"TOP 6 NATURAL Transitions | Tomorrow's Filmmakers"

What's up guys, this is Seth with TamarrasFilmmakers.com, the largest online film academy in the world, and today we'll be teaching you a topic that I'm super passionate about, and that is the best natural transitions for filmmaking.
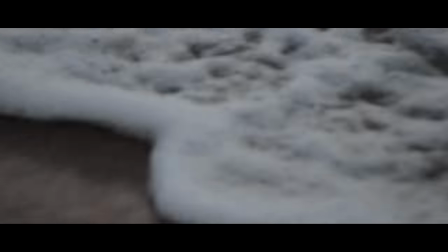16s
Transitions are a great way to enhance any video, but me personally, I don't like transitions that ruin the flow of the video or ones that stand out and just look cool.
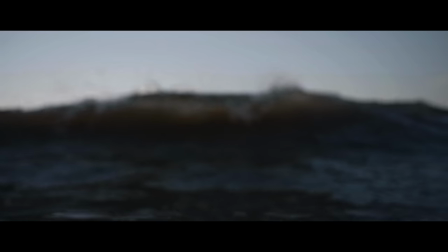25s
Now there's nothing really wrong with those, and there's certainly a place and a time for them, but I really like the idea of a transition that not only looks good,
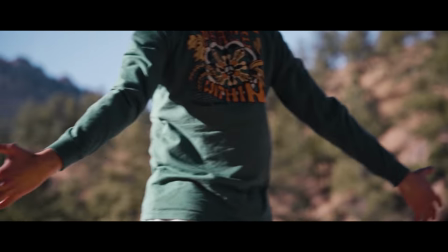33s
but also naturally flows with the video and half of the time You can't even tell that a transition just happened I use these
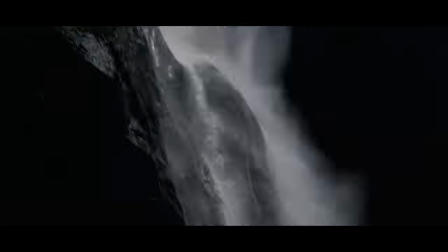39s
types of transitions all the time in my videos and they're not only pretty easy to do But look really clean and professional when adding them into any kind of film
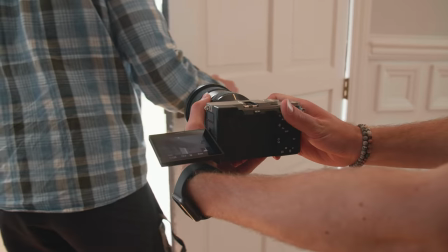47s
projects If you want to learn even more about enhancing your cinematic projects with different tools and assets like lighting sound effects visual effects,
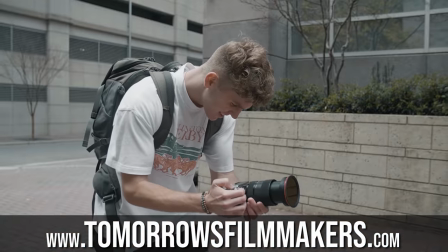55s
and more, we have many courses over on tomorrowsfilmmakers.com that teach you how to step up your filmmaking game and produce the best content that you possibly can. Inside our full course at tomorrowsfilmmakers.com,
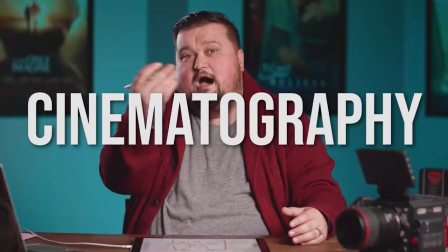66s
we have over a thousand training videos and over a hundred hours of content on every single aspect of filmmaking taught by leading professionals in the film industry.
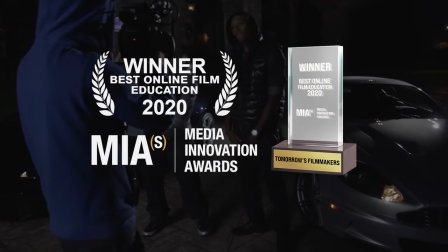74s
Learned with over 15,000 students in over 50 countries, a lifetime membership to our award-winning $800 film course is only 97 bucks.
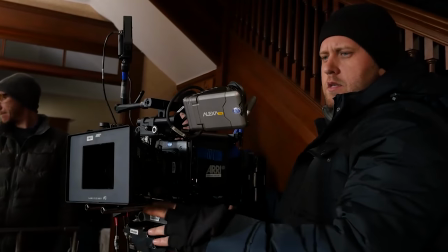82s
If you want to take advantage of this crazy deal you can check out our website in the link below and head on over to tomorrow's filmmakers.com to learn more. Now another thing I want to mention before we jump into this is that all of these transitions can be interchanged and used with each other to produce an even better transition.
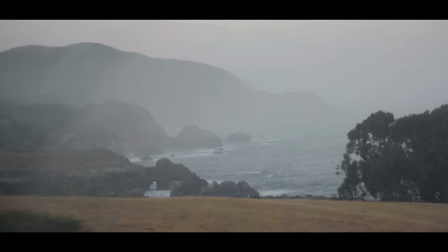98s
That's what I love about natural transitions. They're simple yet effective so it makes it easy to combine them together and create something even more seamless and unique.
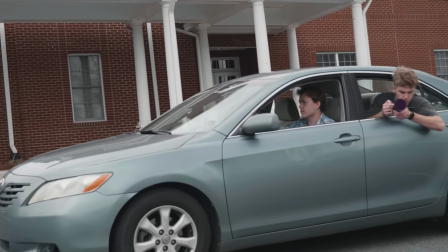107s
Today we'll be going through six natural transitions and talking about what they do and the best way to use them.
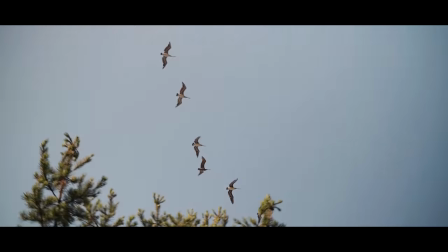112s
I use all of these in my personal projects and I love the professional clean look they provide between clips.
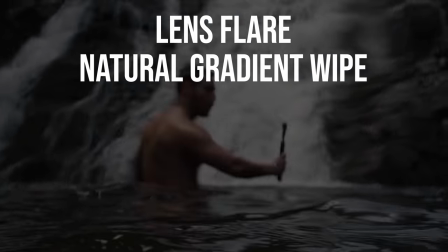118s
The six we'll be talking about today includes the lens flare, natural gradient wipe, the drive-by, speed ramping, fill the frame, and blackout.
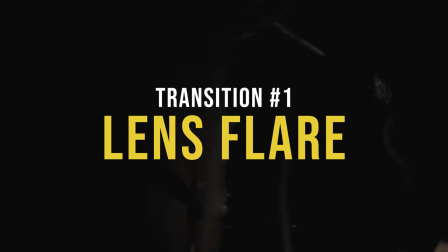127s
So let's get started with the first one, the classic lens flare. Now lens flares are cool by themselves but when applied into a transition they look even cooler.
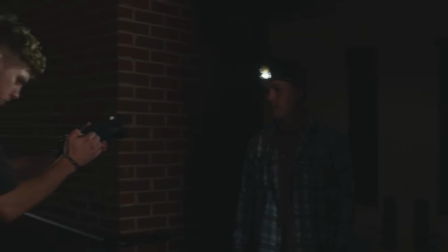136s
Like most of these, a lens flare transition is very easy and simple to achieve. You just have to make sure you're using it in the right scenario and applying it in the right way. Really quick though, if you don't know exactly what a lens flare is, it's just when a light comes in front of your camera in a way that produces a bright flare and covers part of the image.
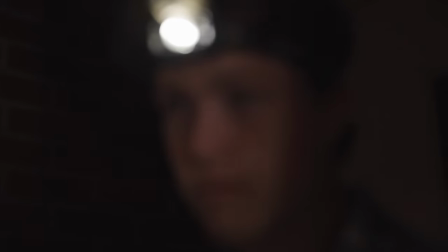154s
This effect then gives the ability to quickly cut another lens flare shot next to it for a clean cinematic transition. I love using them when someone is wearing a headlamp because when they look across the frame, it creates a really nice flare that is fun to work with for a transition.
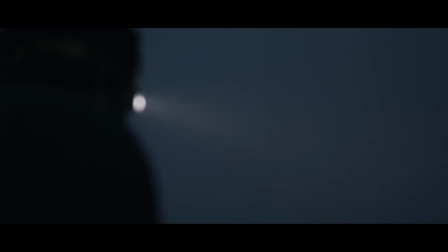167s
Same thing with the sun.
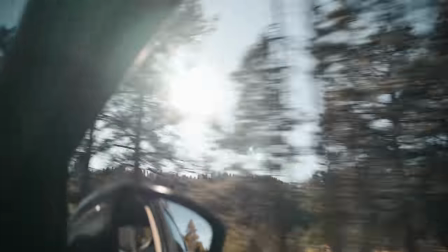169s
When I'm driving down the road and the sun is beaming through the trees, I capture a still shot of the trees passing by and the sunbeams going across my lens. A great way to master this effect is to make sure that the flare is happening in the same part of the image.
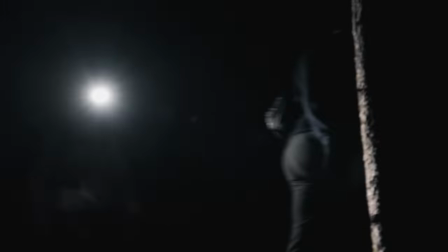183s
For example, when I was editing these two shots together, I chose to put them next to each other for the transition because the light source was about in the same spot in the frames.
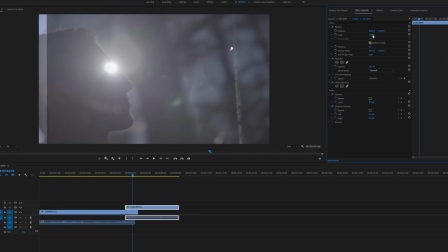192s
So all I had to do in post was crop in a bit on one of the clips and move the frame around so I could get the light sources lined up exactly.
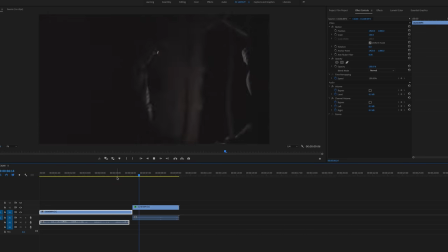199s
Doing this makes it look even more clean and provides a very natural transition from one shot to the other. The next natural transition has natural in the name and that is the natural gradient wipe. Now the reason I'm calling this the natural gradient wipe and not just gradient wipe is
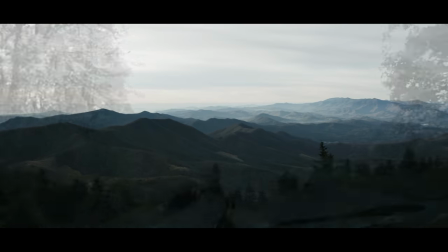215s
because there's a lot of gradient wipe transitions out there that are more stylistic and stand out more,
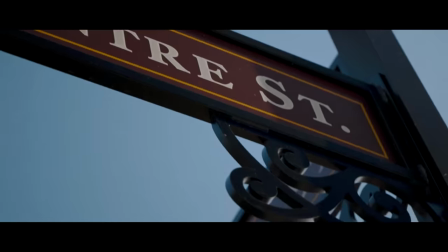220s
which is fine, but I want to talk about a more seamless, natural looking one.
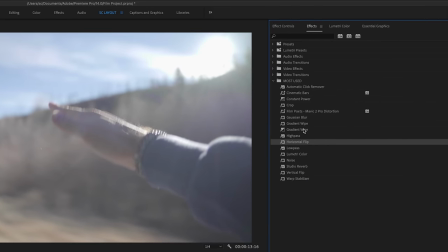223s
Just to explain again, a gradient wipe is just an effect that you can apply in post that does a wipe transition between two clips using the highlight to shadows gradient.
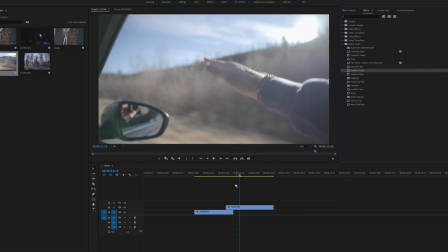232s
This effect takes some practice to make it look good, so don't just expect to drop an effect on and your transition looks perfect.
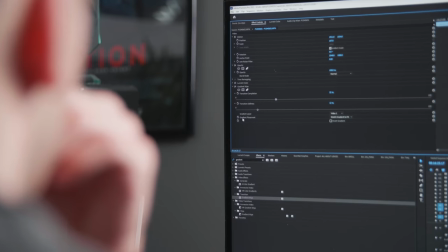239s
There's things you have to do while actually shooting, plus things to do in post to really master the look of this effect, especially if you want it to look clean. For it to be a more clean looking transition, you need to make sure you're using it between the appropriate two clips for it to look natural.